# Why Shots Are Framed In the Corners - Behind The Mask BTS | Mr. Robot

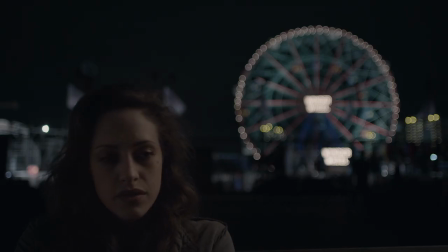34s surprised you came, that you're going the distance with the silent treatment. If I remember correctly, you were the one who told me to go fuck myself.
The look of the show, I've always found it to be quite intriguing. There's always a purpose and a reason for it.
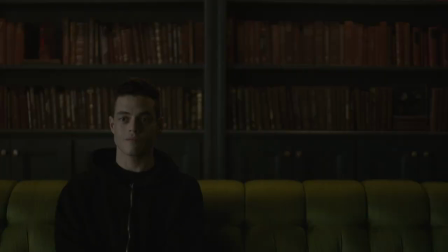49s Am I supposed to say something?
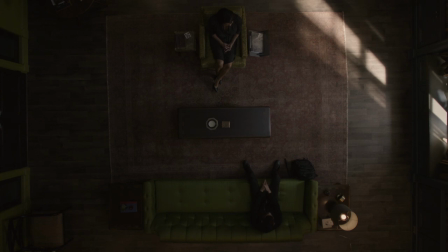55s It's a nice rug.
What we always want to do is have you relate to Elliot in a deeper way.
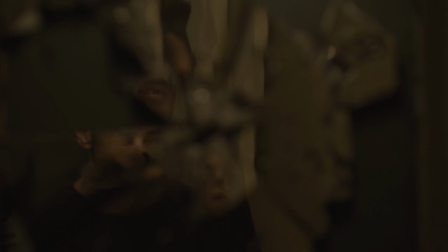60s
And that's where all those creative choices come from, is how can we bring you closer to who Elliot is and how he sees the world.
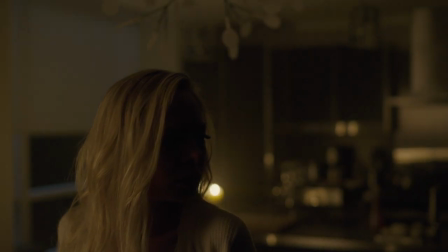68s What's wrong? I have to tell you something.
By putting actors towards the edge of frame, you tend to feel that they are ostracized and on the fringes of society.
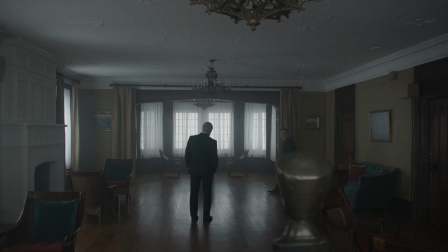86s
One of the things that I love about it as an audience member is the cinematography evokes a sense of discomfort.
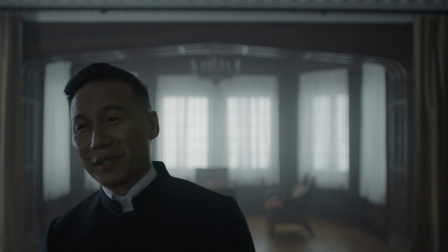96s Your empty threat reminds me that there's something I never shared with you.
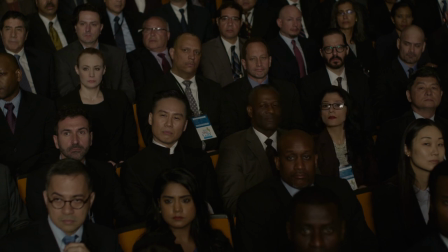102s
The world of Mr. Robot needs to feel off kilter from every decision we make,
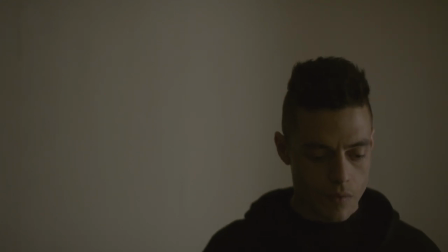109s
and that included how we compose the shots.
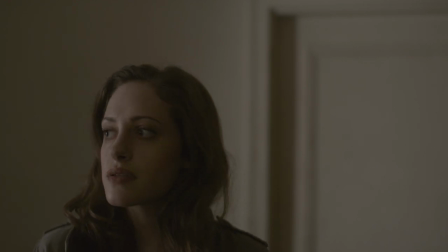114s It's weird, but I guess we passed weird a long fucking time ago.
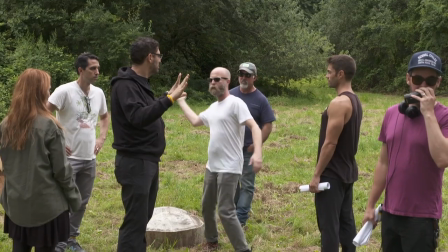120s
You tell certain cinematographers that, they say, no way. But Todd was crazy enough to say, absolutely, and let's do even more. Todd Campbell is a fantastic cinematographer,
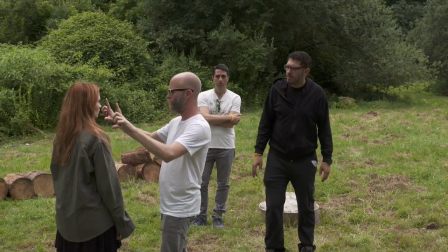130s
and the way that Sam creates shots and sets up shots and the way the two of them work together is fantastic. And they have a unique vision for the way they want to shoot it, the way they want to tell their story.
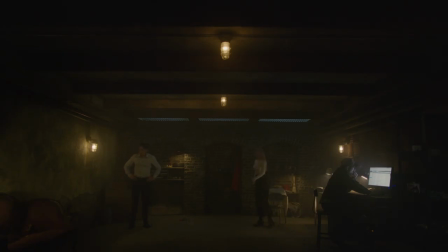142s
Todd Campbell puts a lot of thought into what we're shooting to make it just as big of a character on the show as any of us.
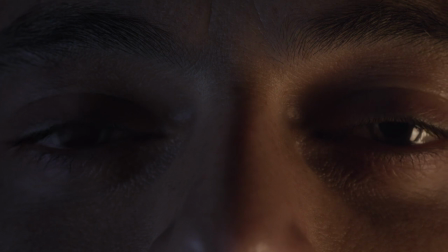150s
And I think that that is also what makes it really special. It is a character in the show.
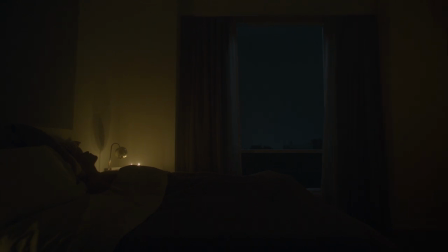156s If I'm alive, I must have been right. I'm the one in control, the one with the power.